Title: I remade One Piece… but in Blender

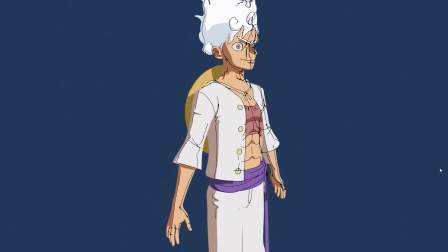[0:00]
This is Luffy from the anime One Piece, but in 3D. I will use this model to recreate four scenes from the original anime.
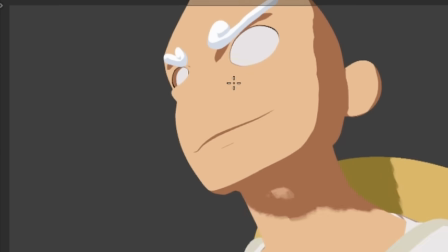[0:06]
The first scene is the easiest, but it gets harder and harder from there on out, up to the point where I don't even know if I can recreate the last scene. I even spoke with a professional anime compositor to learn more about the post-production
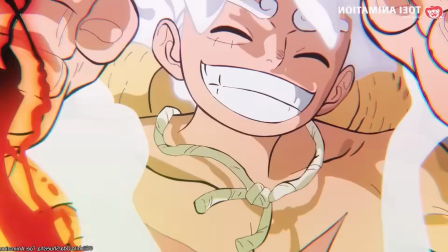[0:19]
stage that One Piece goes through to achieve its unique look like these uneven outlines.
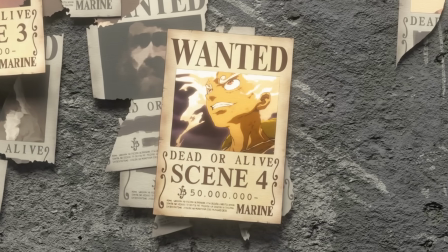[0:24]
And even he said that the last scene would be impossible to recreate in 3D.
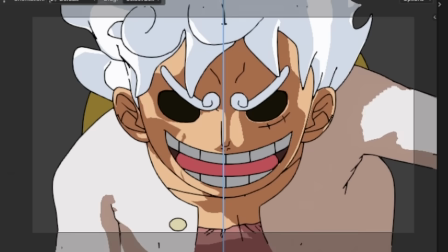[0:28]
Well, let's find out. My goal is to master the art of 3D anime. Let's see if I can recreate one piece.
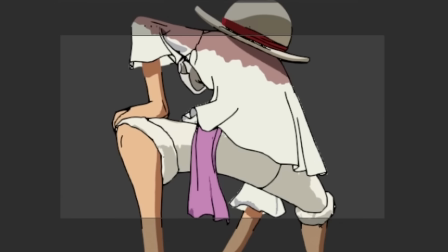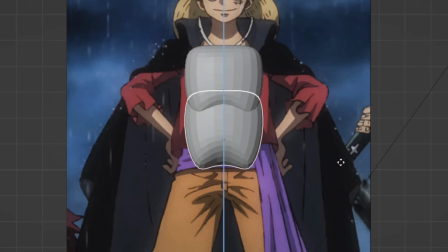[0:42]
Starting with a simple cube. At first all that matters is to get the most basic proportions right.
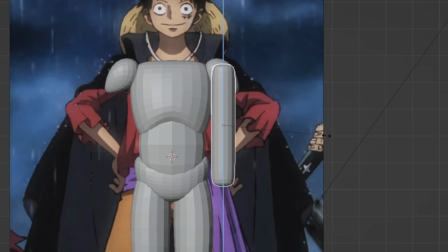[0:50]
And in case you didn't know, Luffy doesn't look like a realistic human.
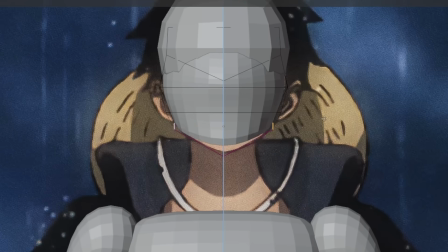[0:56]
So having the references in the background to capture his appearance is pretty important. especially for the head since it's so stylized.
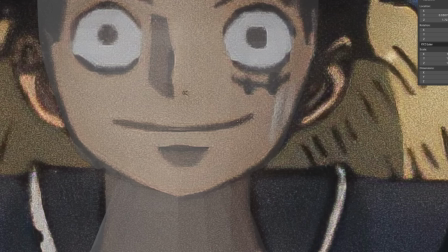[1:05]
For now I'll only focus on the front and side view since those are the angles that show the shape of his head the best.
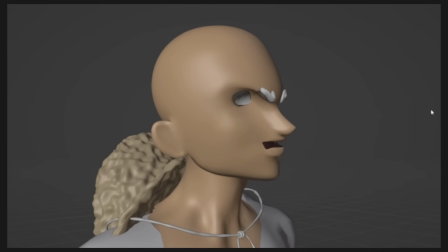[1:11]
Any other angle can cause big problems in the future but we don't have to worry about that just yet.
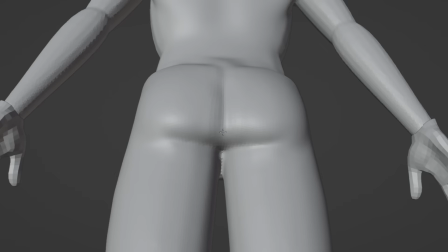[1:17]
Now all that's left is to refine it a bit by merging all the pieces together and sculpting the individual muscles.
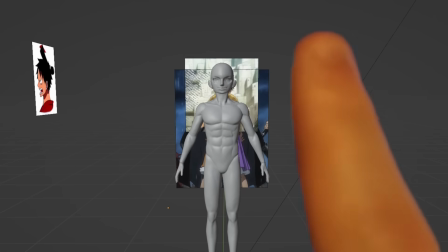[1:23]
And look at that, that's how you can create his body. But of course it's obviously not done yet.
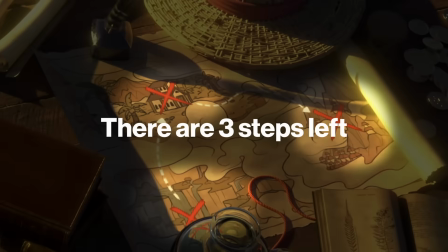[1:29]
There are three steps left to finish the 3D model.
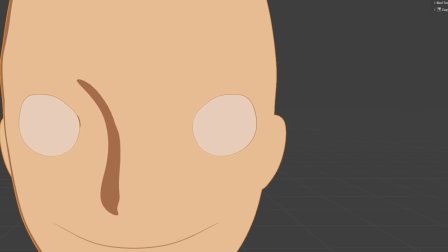[1:33]
First, let's make the model actually look 2D by limiting the lighting to a single highlight and shadow color, just like the typical anime cell shading.
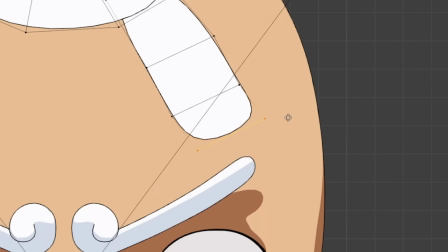[1:41]
The second thing missing is the hair, which was probably the weirdest thing I've modeled in a long time.
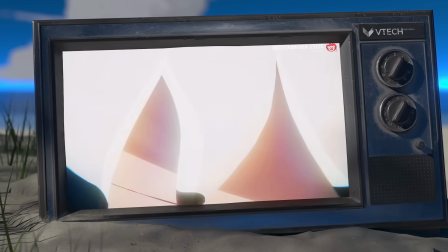[1:48]
The biggest problem with hair is that it can change its overall shape very easily, which is something that is pretty hard to do in 3D.
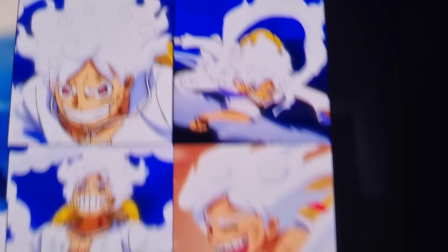[1:55]
Even just looking at these references, you can see how none of these are exactly the same.
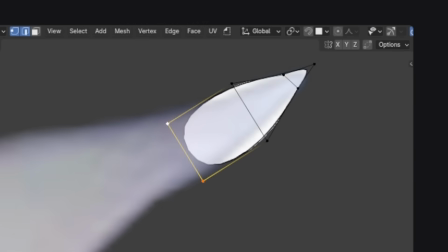[2:00]
So I decided to just use one of these as my reference and try to recreate that as good as possible.
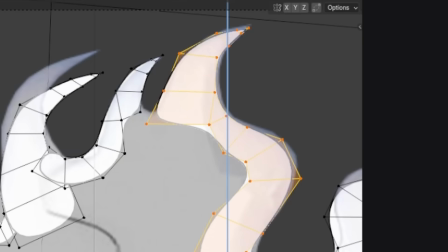[2:05]
But that meant I had a front view, but no side view. I can position the strands on two axes, but not on the third.
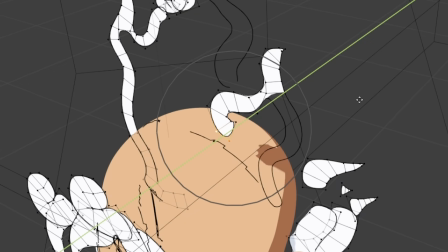[2:13]
So I decided to just place each one somewhere around the head and connect them afterwards by filling the gaps between them.
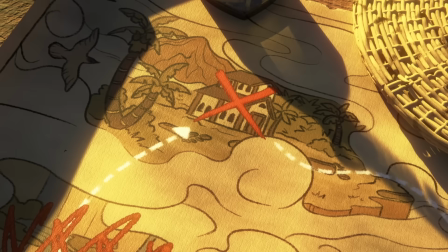[2:20]
And the end result looks good enough, I would say. Which means that there's only one thing left to finish the 3D model.
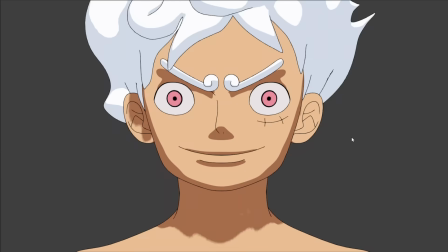[2:26]
And it's probably pretty obvious what it is.
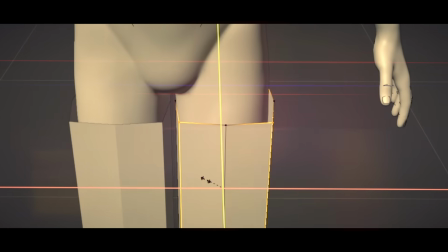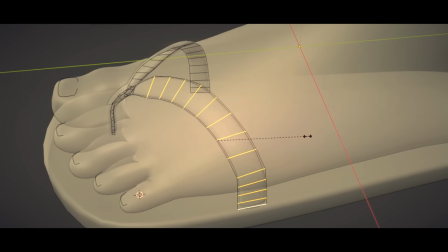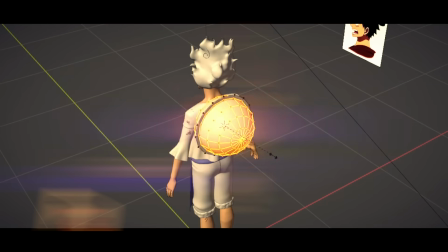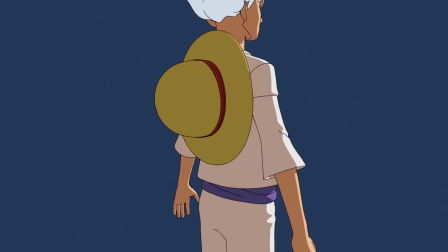[2:47]
And with that, the 3D model is done. But it doesn't really look that great yet.
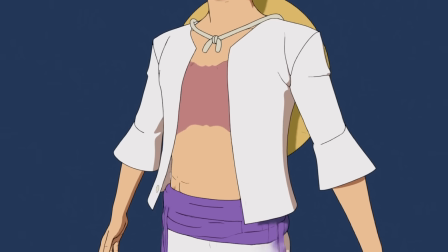[2:52]
With a couple more changes though, it looks a lot better.
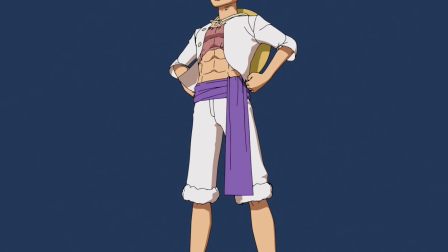[2:55]
These changes are not really part of the basic 3D model, but rather modifications to make it look more 2D.
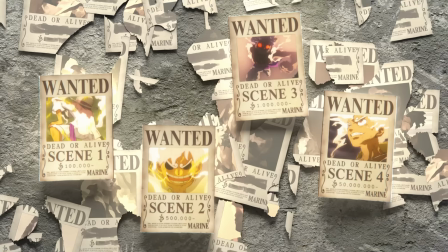[3:01]
And let's explore what those are while creating our four shots. Starting with the simplest one.
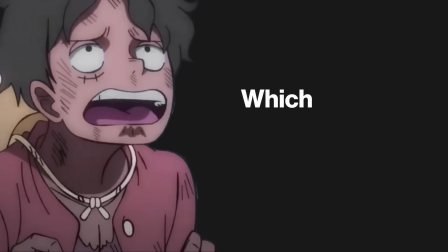[3:07]
It's pretty static and doesn't include the face, which is usually the hardest part to remake in 3D.
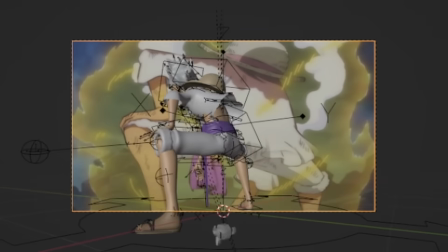[3:12]
I overlaid the original shot over my camera and then tried to match the pose with my model as closely as possible.
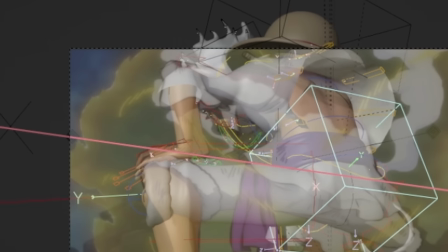[3:18]
But very quickly it's obvious that you can't really recreate the pose by just bringing the limbs into the same position.
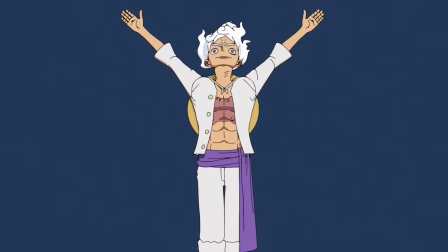[3:26]
Which is why it was so important that the skeleton for Luffy can not only put him into all kinds of poses,
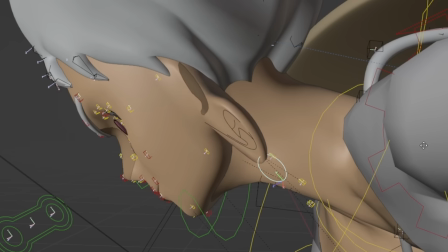[3:31]
but even go beyond that and stretch his limbs to be even longer than normal.
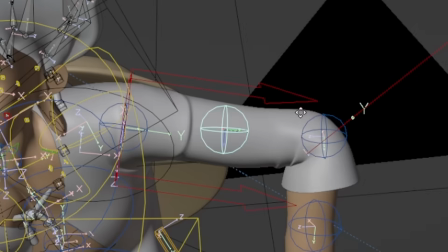[3:36]
Only through basically overstretching the model was I actually able to recreate the original pose.
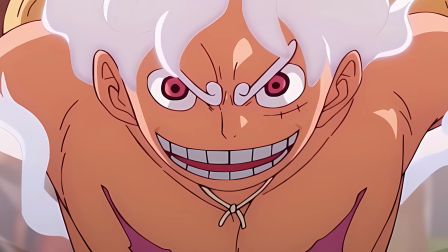[3:41]
When you're drawing, you don't really have to think about perfect proportions and just draw it how it looks the best.
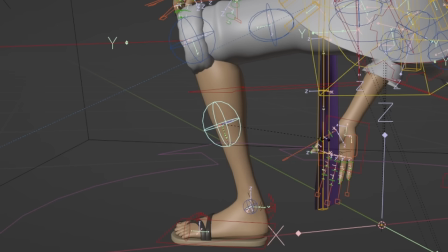[3:47]
So even though the 3D model's proportions are more accurate, it still looks worse and you basically have to break it to achieve the best looking results.
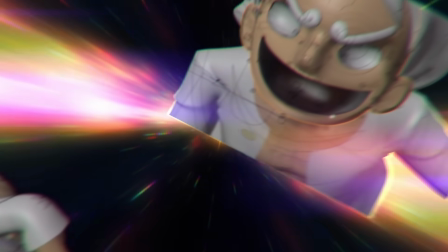[3:55]
And this breaking of the 3D rules is one of the main things you do to make it look more 2D.
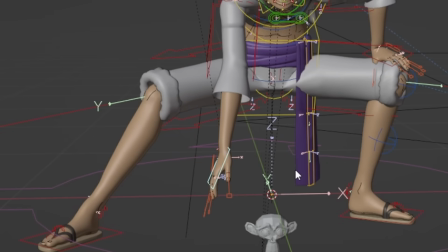[4:01]
You'll see many more techniques like this one in the other scenes. But we're not done with this one yet.